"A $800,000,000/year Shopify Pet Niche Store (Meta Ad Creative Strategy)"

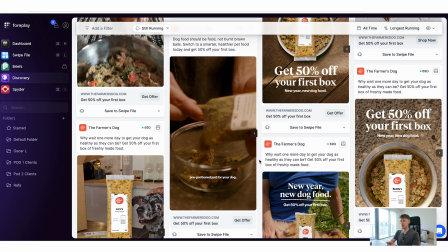That's why our freshly made food comes pre-portioned, just for your dog.
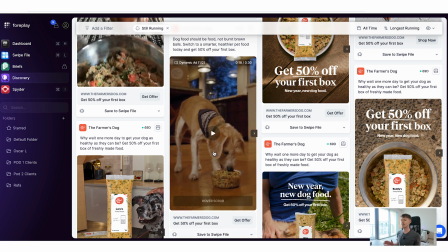Okay, so in no way are they saying our food is going to help your dog live longer, right? They're not making that claim. If they were to make that claim, they would probably be in trouble with the FTC, right? But what they're saying is that we just don't think 10 years is enough, right? And that's it. Like, and then they just start talking about the food. Like, oh yeah, by the way, we pre-portion your food. It's healthy, all this stuff. And then you're letting the customer connect the dots without you saying that outright.
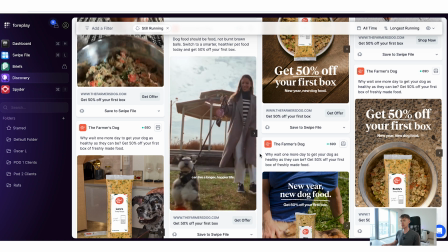Because a dog at a healthy weight is a longer, happier life.
Okay, and then just connecting it back at the end. Yes, because it's likely that there's data out there that shows that dogs that are healthy weight do live longer than dogs who are not healthy weight.
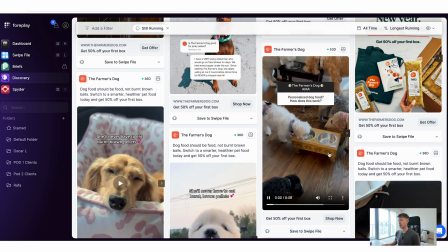So there's that ad right there. Let's watch this one. Now this hook is a like classic like Instagram question, right?
The farmer's dog, ask me anything. Personalized dog food, how does it work?
This is a great one to use because it's very native to the platform. People on Instagram are going to be used to seeing this, and again, it doesn't look like an ad. And then you're also going to be able to use this as a hook to get into the rest of your video, right? You're almost using it as an excuse to explain the product and explain the benefits.
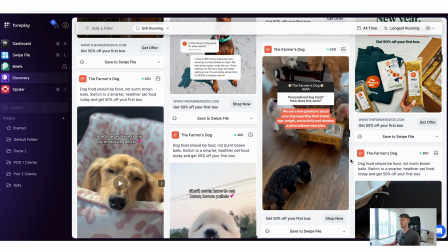And they're answering like someone would answer this in a story format, right? Because this is like the ask me anything story kind of question.
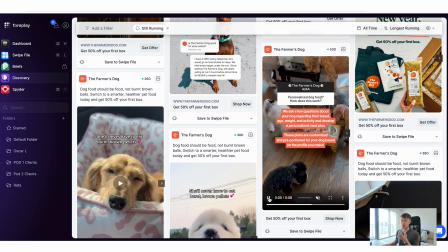You can see that they're using like Instagram native blocks and text to answer the questions, not by someone speaking, but just by like putting the text on the screen, okay? So it's a very, very simple ad that you can start testing for yourself.
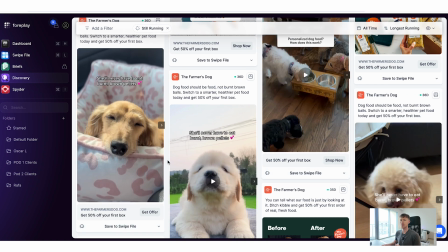Now these are like 5-second ads, right? We're gonna see like a lot of these, 5 seconds, 7 seconds.
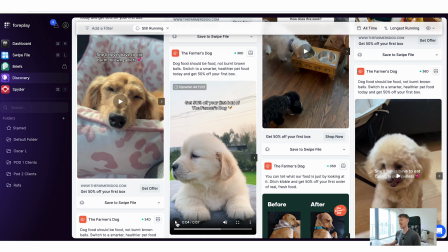Right, so obviously they're showing a very cute dog, right? That's gonna grab attention. And then the headline for all these is, she'll never have to eat burnt brown pellets.
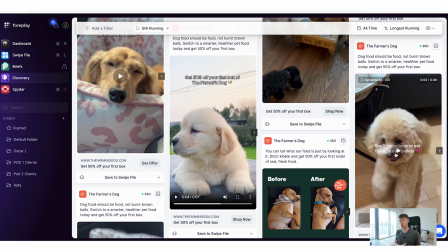And this is what dogs are likely eating, right? This is what most dogs eat, is these brown pellets, the kibble, right?
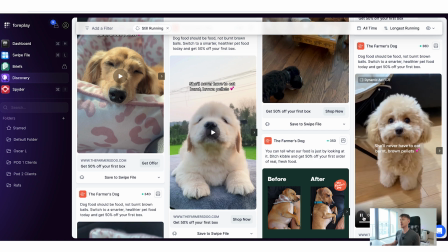So you can see here that they're repeating the same framework. And these ads have been running, for 36 days.
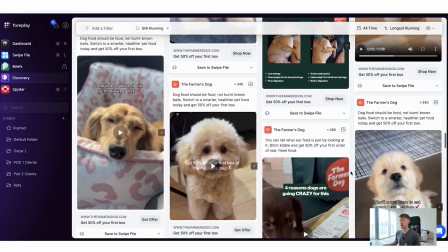They're likely spending a decent amount on these ads. So we can infer that like, this specific angle is like, she'll never have to eat burnt brown pellets, is something that grabs attention and makes the customers question like, wait, my dog eats these brown pellets,
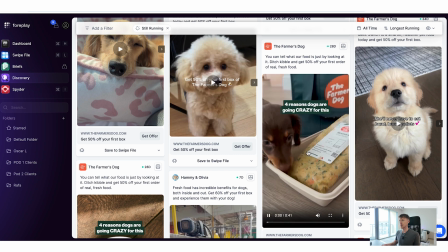like what's wrong with that, okay? 4 reasons dogs will... All right, 4 reasons why. This is like a classic framework and one of the simplest ads you can create. I've actually, if we just jump over here, one of the frameworks I put down is the 3 reasons why, 3 ways, right?
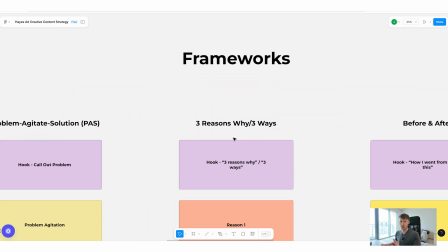I just give you like 3 examples of frameworks right here. We're gonna go through this in a little more depth in just a moment, but this is like a classic hook that you can use.
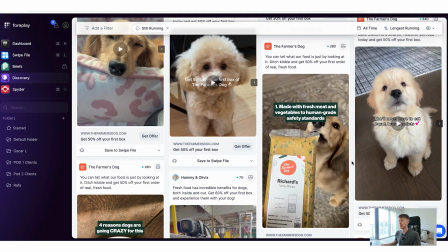Going crazy for this. 1. Made with fresh meat and vegetables to human-grade safety standards.
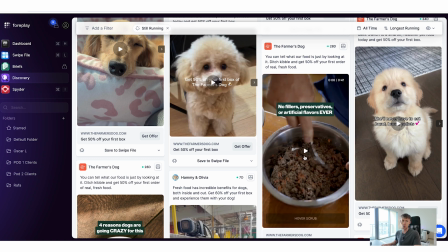No fillers.
So you use like the 4 reasons why as a hook, and then you just go through each reason, right? And this ad is great for education. It's great for those customers that are not at the more aware stages, they're more the less aware stages of the market, and they require that education.
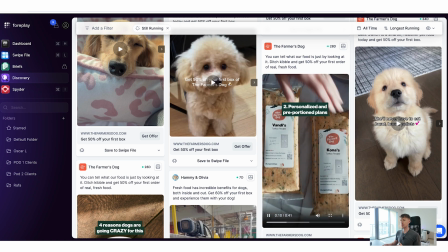Preservatives or artificial flavors. F2. Personalized and pre-portioned.
Okay, and as you can imagine, it just goes through the rest of the reasons.
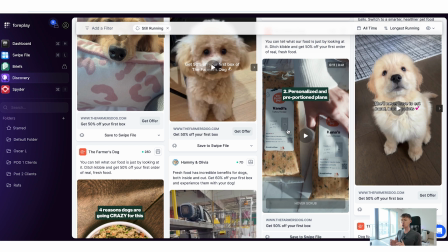And what you want to do in these ads is after you go through each of the reasons, you can talk about social proof is a big one, right?
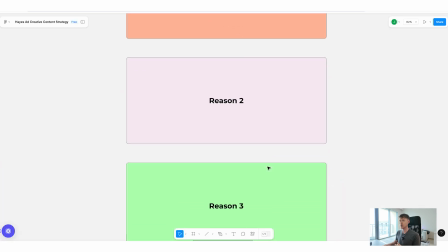You want to add like customer reviews, right? If we look at this, we go through reason 1, reason 2, reason 3. We introduce the product if we haven't already.
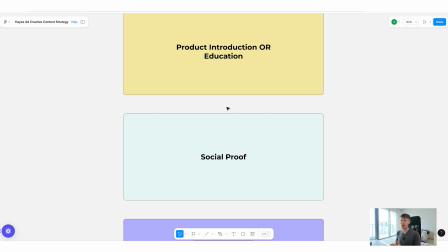Like if we have, then we focus a bit more on education and maybe why, tying that back to the reasons we just spoke about.
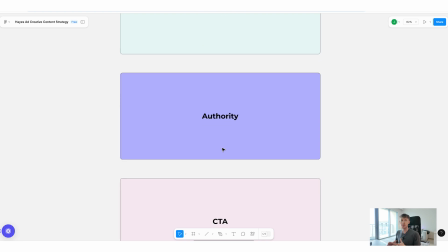Social proof, authority, meaning it's recommended. It's some sort of authority figure or authority body works really well here, and then a CTA at the end to click the link.
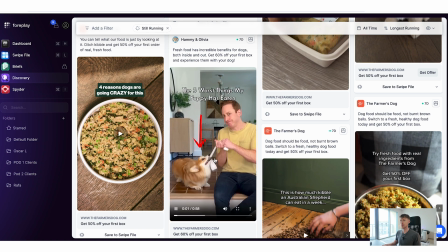Okay.
These are the 5 worst things my puppy has eaten.
Okay, so this ad right here is, again, doesn't look like an ad.
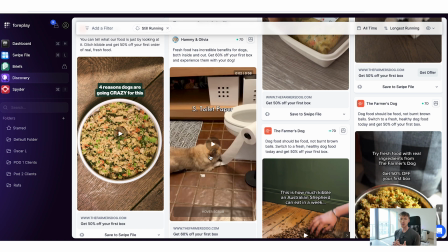It's a little bit more like entertainment value, right? And we're going to see why.
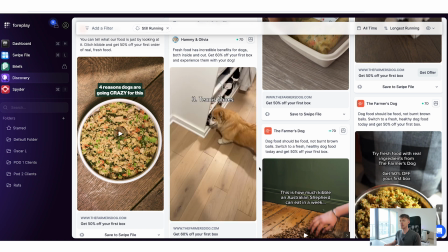An entire roll of toilet paper, our outdoor slippers, my tennis shoes, my birth certificate, and our cat's bow tie.